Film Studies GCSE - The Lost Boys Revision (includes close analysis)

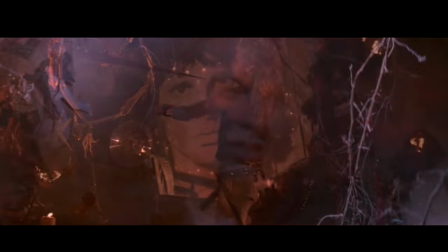So these cross dissolves that we get with the slow motion,
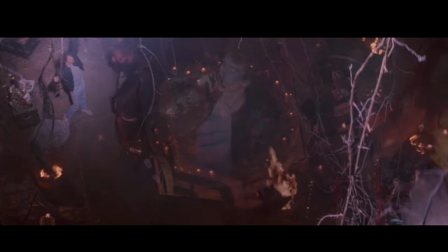and then we get Michael kind of is in the middle of the shot here drinking more of the blood.
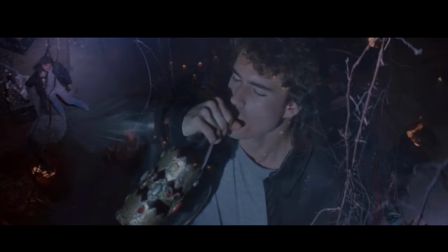We're kind of being encouraged to assume his position, like we're aligned with him in this moment, because the non-diegetic music coupled with the slow motion, the cross dissolves, it creates something that feels a little bit
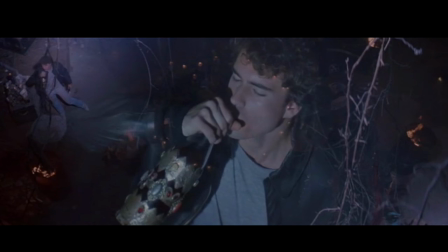I guess it's meant to be reminiscent of how he's feeling. It feels the time is slowing down. You're starting to feel kind of dizzy, woozy, and you kind of get that through as I say, the use of the slow motion. You can see kind of guys running around in circles behind.
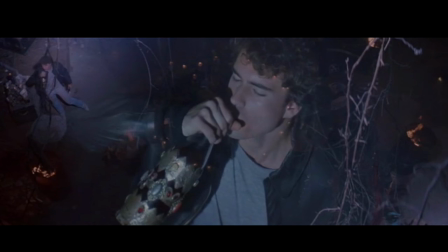So we've been encouraged to sort of like feel like him in this moment, as if we've been drugged or if we're drunk, and then we get the
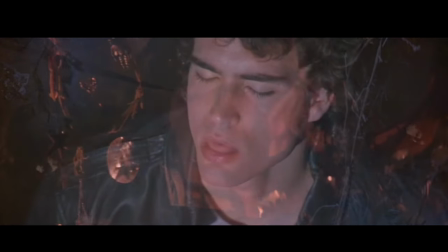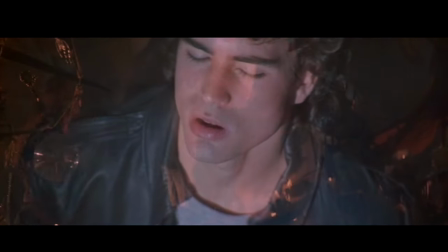music coming in from the start of the film,
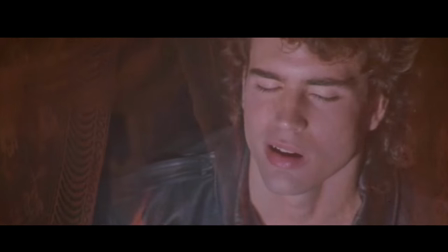which we might associate with the guys killing the security guard.
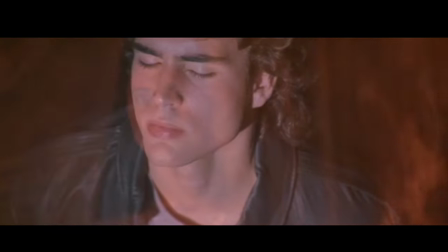And we end with the cross dissolve
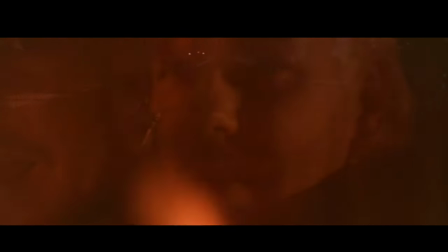layering in David,
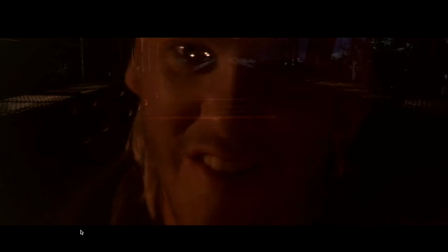and he becomes this overwhelming figure. So Star kind of gets pushed to the back of those layered shots, and David becomes everything, and he has basically got him.
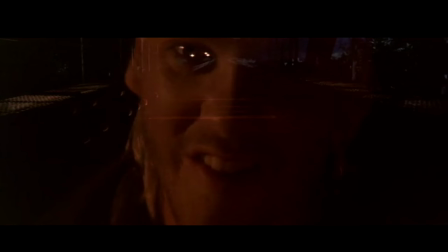He has full control and influence over him, and we get that through the we understand that through the editing there.
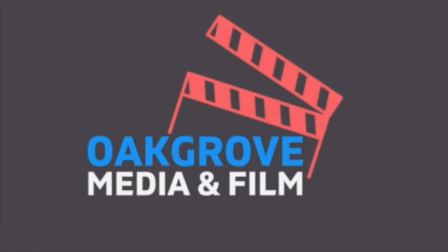Okay, that's it for another video from Oak Grove Media and Film. Please do remember to like and subscribe to the channel for further content. Until next time, bye bye.